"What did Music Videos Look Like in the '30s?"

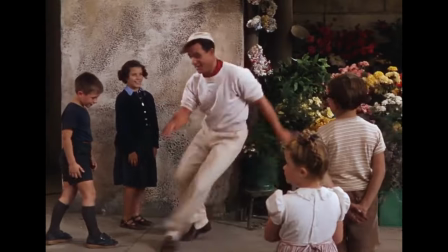Gene Kelly picked up the tap torch from Fred Astaire, dancing his way into the spotlight in pieces like Singing in the Rain and An American in Paris.
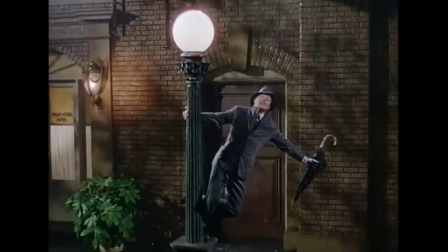Singing in the Rain is a particularly interesting film, as the piece itself stands as a meta-commentary on the introduction of sound to film,
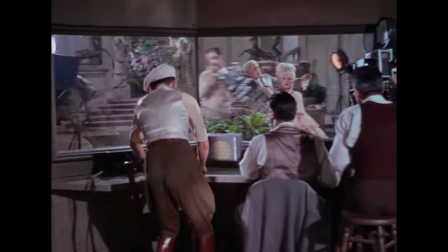looking back at the early days of Hollywood with a slightly cynical, nostalgic lens.
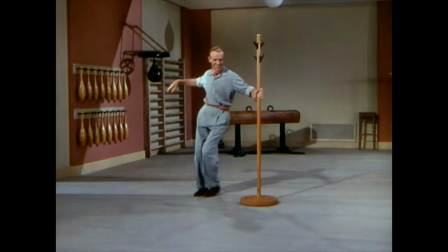It wasn't that Astaire had gone away, however. In the later phases of his career, Astaire was still pushing the boundaries of dance.
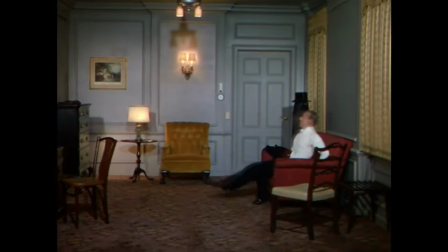His 1951 number, You Are All the World to Me, from Royal Wedding,
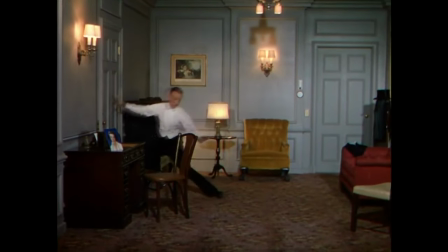is a fantastical piece with creative use of practical effects to make Astaire defy gravity.
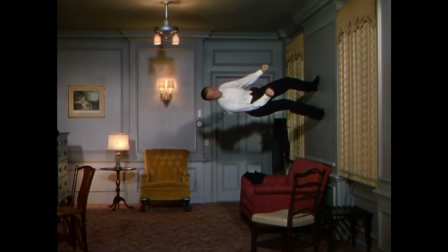The room that Astaire dances in in that video is built in an enormous 360 degree rig with all of the furniture glued in place.
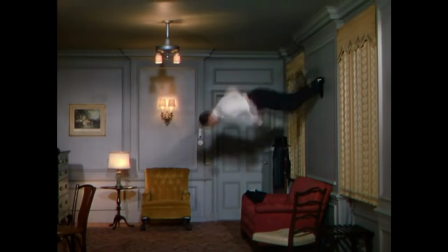The rig rotated as Astaire danced his careful choreography to create a spectacular illusion.
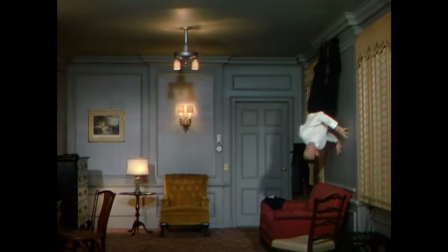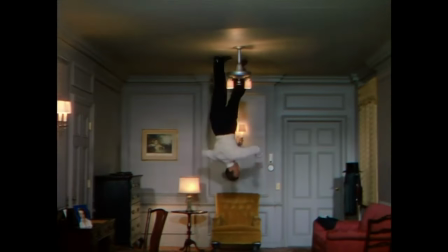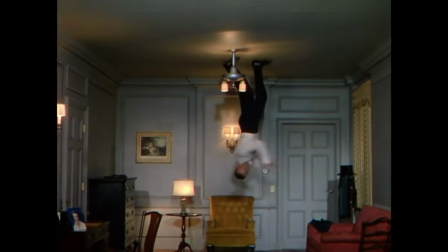This no doubt had audiences of the day asking how did they do that,
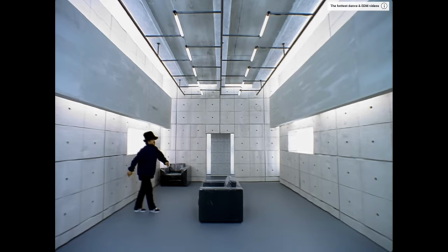just like people would generations later when watching Virtual Insanity or Denial Twist.
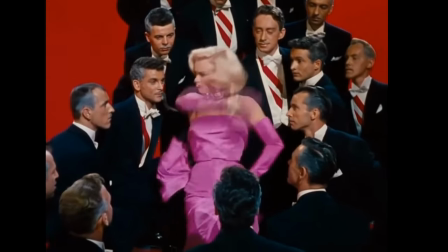The 50s are awash with iconic musicals, each serving as vehicles for beloved stars.
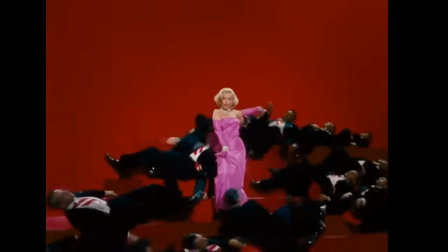Gentlemen Prefer Blondes cemented Marilyn Monroe as a cultural icon,
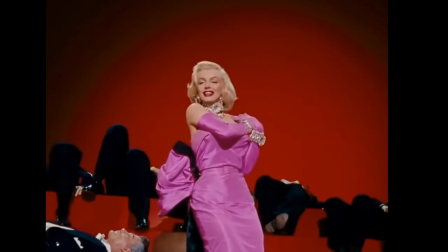using vivid color palettes and striking visuals that Madonna would pay homage to years later.
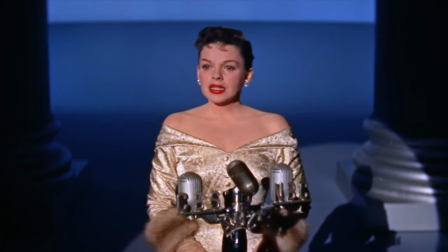A Star is Born continued the crossover between the film and music industries, with a musical film about musicians and film stars.
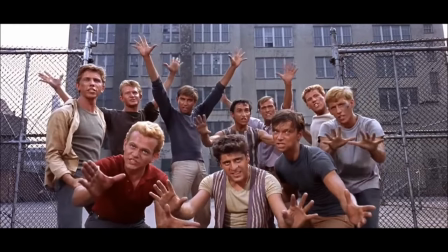And by 1961, a film adaptation of West Side Story was displaying large-scale choreography that would eventually influence Michael Jackson.
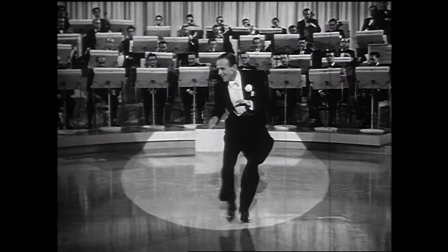But there was something else going on in 50s film. Where much of the 30s were about actors and dance stars performing in musical numbers,
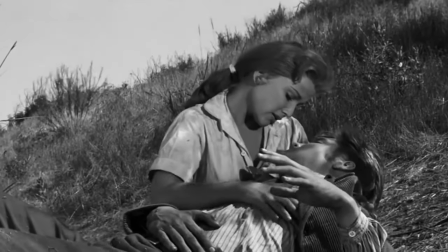the 50s saw more and more musicians crossing over into the world of film.
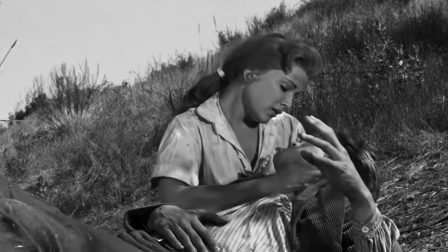The most important of these was Elvis Presley.
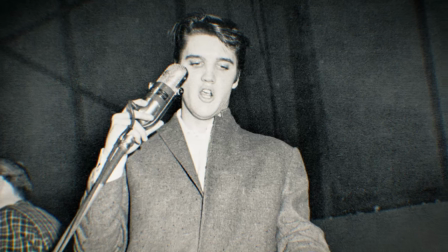Elvis was launched into stardom in 1954 when his take on That's All Right introduced much of white America to rock and roll.
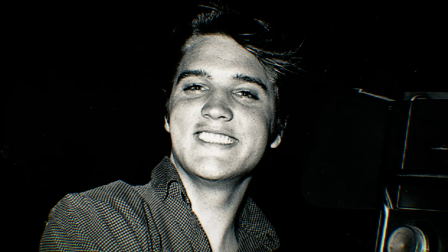And while his rise started on the radio, it was television and film that truly launched him into the stratosphere.
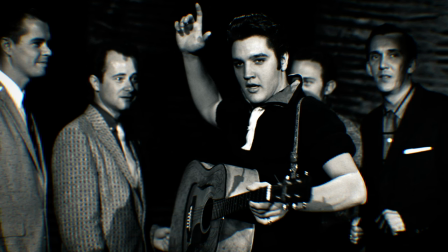Elvis's pure, undeniable sex appeal and lurid dance moves enraptured the youths of a new generation.
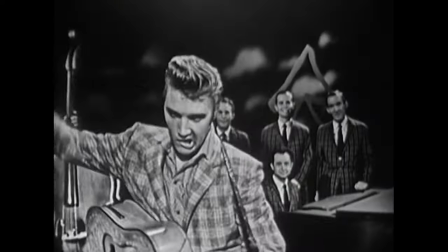And his rise was clearly tied to his visual performance. When Elvis first appeared on The Ed Sullivan Show on September 9th, 1956.
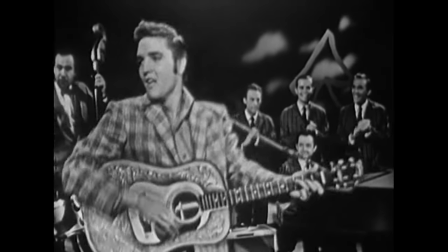The camera was framed above his hips so the audience at home couldn't see the dancing, but he still works it like few could.
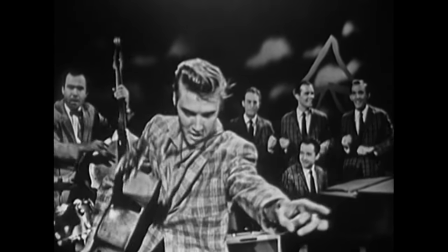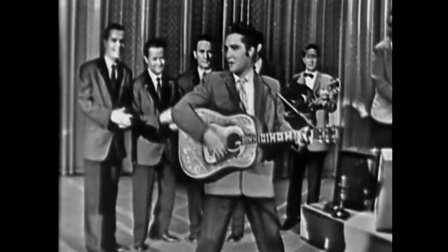When he appeared on the show later that year, the camera gives a full view and you can understand why a generation of teenagers fell in love.
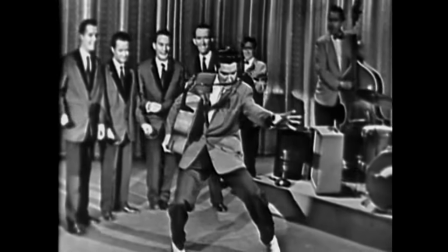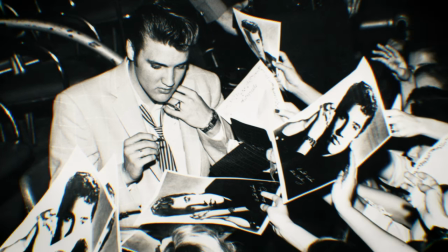Elvis's electric stage presence galvanized teens who were hungry to see more of their dreamboat superstar,
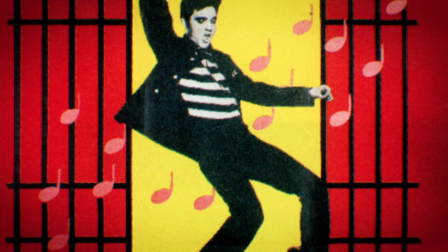and he was happy to oblige, jumping into Hollywood to create more elaborate visual spectacle.
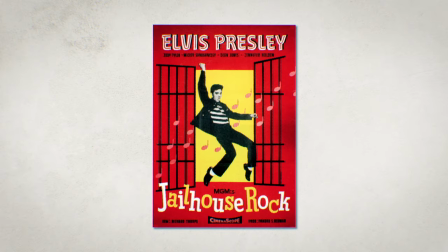In 1957, Elvis appeared in Jailhouse Rock, a film that has a loose plot about a dancing country singer,
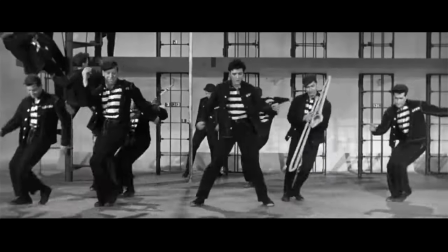but really serves as a vehicle to display Elvis's singing and dancing.
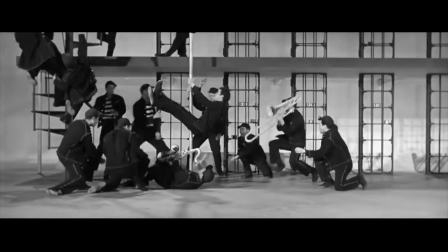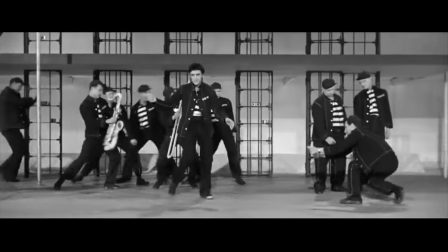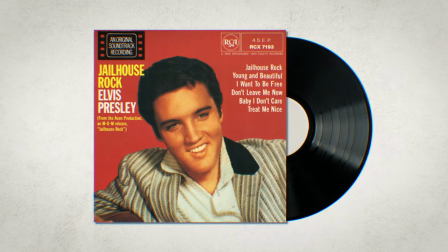The music of that film was released as singles and the title track became a chart topper.
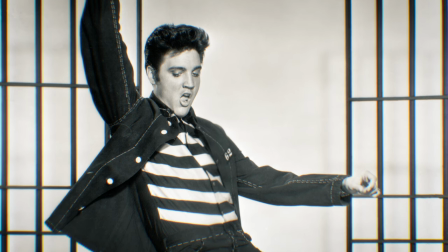And in that way, I think that Elvis's videos are closer to music videos than those of Fred Astaire or Gene Kelly.
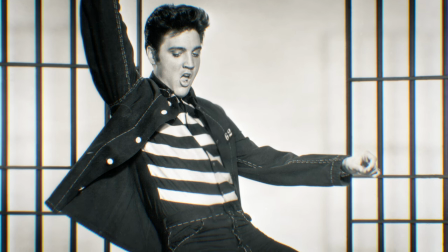He's a musical artist using the medium of film to add a visual flair to one of his singles.